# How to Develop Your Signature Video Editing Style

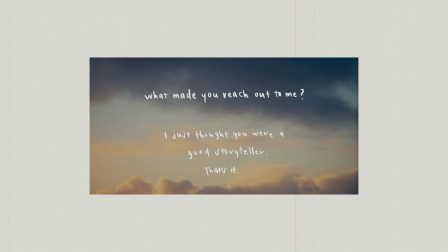So I love doing this when I have time, but I just use my iPad and use Procreate, and I'll draw like whatever I want,
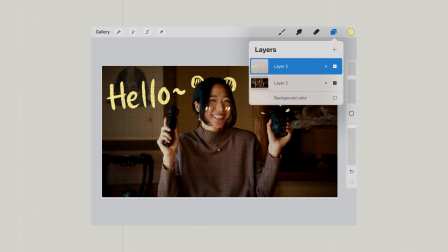whether it's like a text or a little drawing, and then I'll export it as a transparent PNG and then upload it into DaVinci where I edit. So this can like work really well if you're an artist.
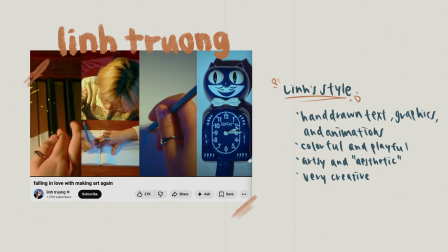A creator that instantly comes to mind is Lynn, with her hand-drawn elements and like these really pretty graphics that she adds.
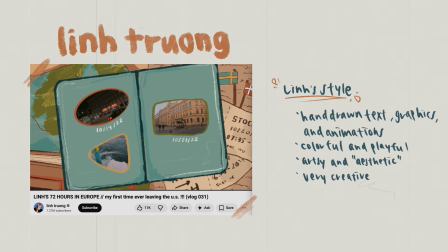Like, it's such a big part of her editing style. So I do think if you have the skill, you should definitely use it as part of your signature look and style. Another very easy way that you can develop your signature style is by music.
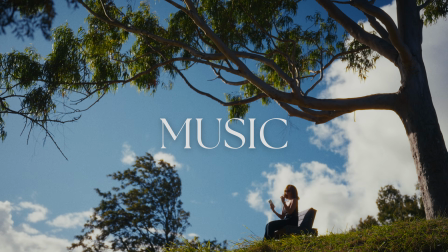Like, again, are you someone that likes chill music,
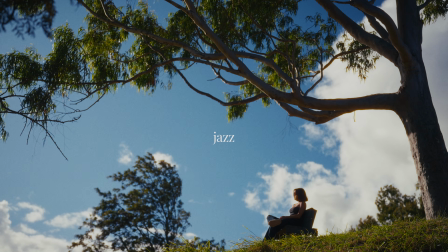or are you someone that likes classical music or jazz or something very cinematic or very high energy? All of that is like a reflection of your taste and your personality, which will naturally become your signature video style.
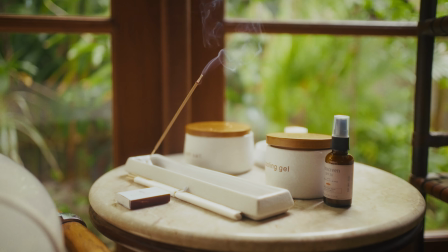Every platform says they have high quality music, but do they really have music that makes you feel something? I use MusicBed because they curate every single song, and it's songs that I actually enjoy listening to.
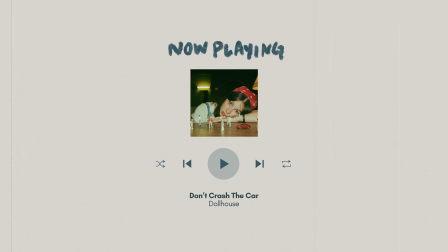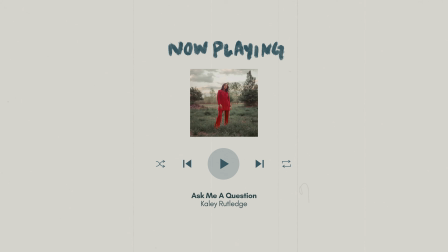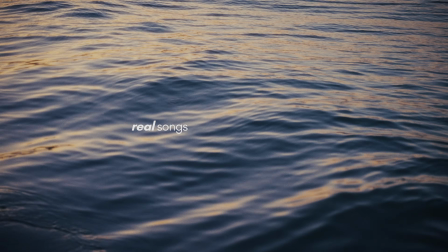It doesn't sound like generic stock music, it's real songs from real artists that bring emotion to your story.
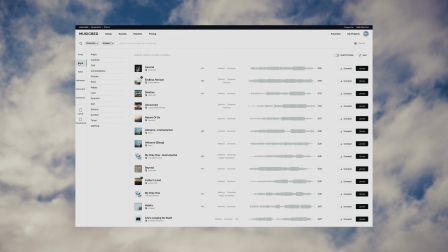The difference, other platforms give you one song that might work, while MusicBed gives you a range of options that all actually fit.
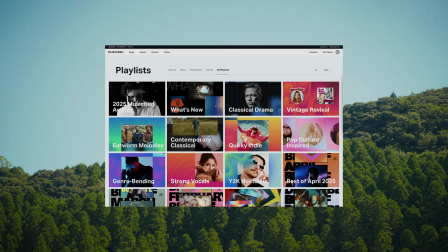So here's how you can build your signature style using music. You can create different playlists by mood. Is it reflective, upbeat, cinematic? I would say just use music that you enjoy listening to, because your music taste is part of your signature style.
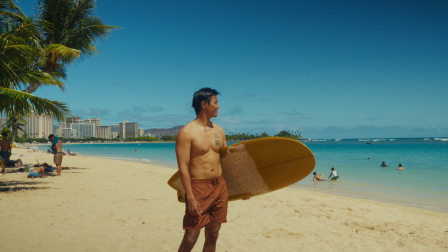So on my surf channel, I kind of wanted to have a more consistent style. So for all of the surfing montages, I use classical music like this.
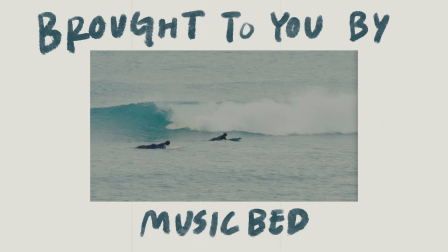People, oh, catching the whitewash.
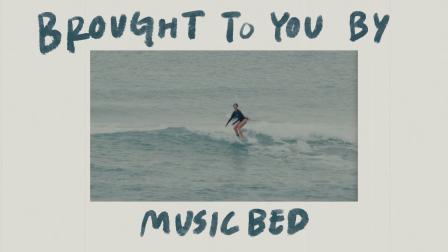And this has quickly become kind of our signature style for this channel. So switch to MusicBed and start creating content that truly connects.
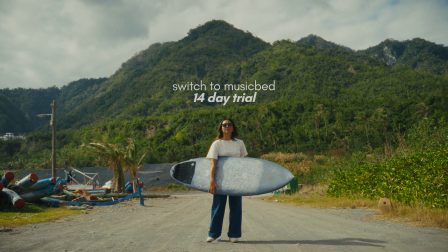You can sign up for your 14-day free trial using the link in my description box. Another thing you can do is having consistent transitions.
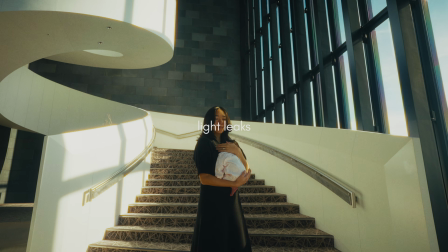For example, I just use these oval transitions and light leaks. They're both very simple, but I kind of use them across all of my work. So that can become part of your signature editing style as well. Some other examples are match cuts or the quick shot montage. If you're just starting out and don't really know where to start, just look at your editing software and see like the list of transitions.
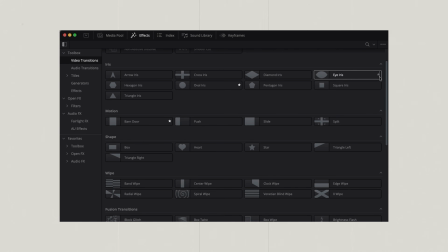Usually there's like some simple ones that you can play around with. And again, like the very popular one is the quick montage.
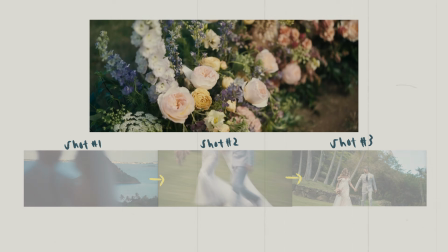So if you want to do that, all you do is get like a few different clips, make it very, very short, and then you can add sound effects to kind of make it more seamless. So that's like a very easy style. It's usually like tight shots because that works better than a bunch of wide shots. And on that topic, another thing you can do is add consistent sound effects. So if you watch a lot of my tutorials or videos, you might notice that I use the same like sound effects all the time. So I use like this mouse click and these keyboard typing sounds and these little pop and little jingles that I use. They're always consistent. And a really, really good example, I'm gonna mention World of Extra again, but he always uses the same sound effects and little like music elements for different parts of his edit. So it feels like you're watching a TV show, like it's so consistent.
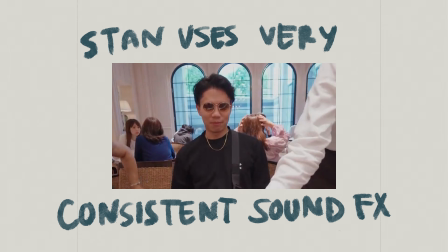It's such an easy way to create this like consistent theme across your editing. I kind of just want to end by saying that I feel like you really won't be able to find this signature style of yours until you experiment,
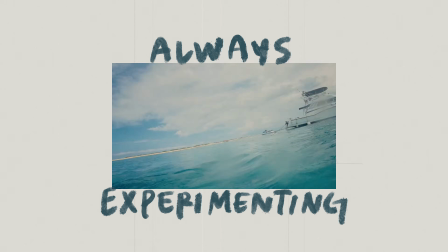you know, and it might evolve and change with time,
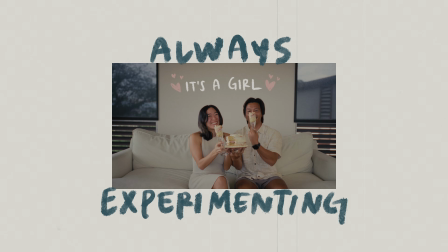and that's totally okay too, because you are also constantly changing and evolving, hopefully, and not like stagnant all the time, right?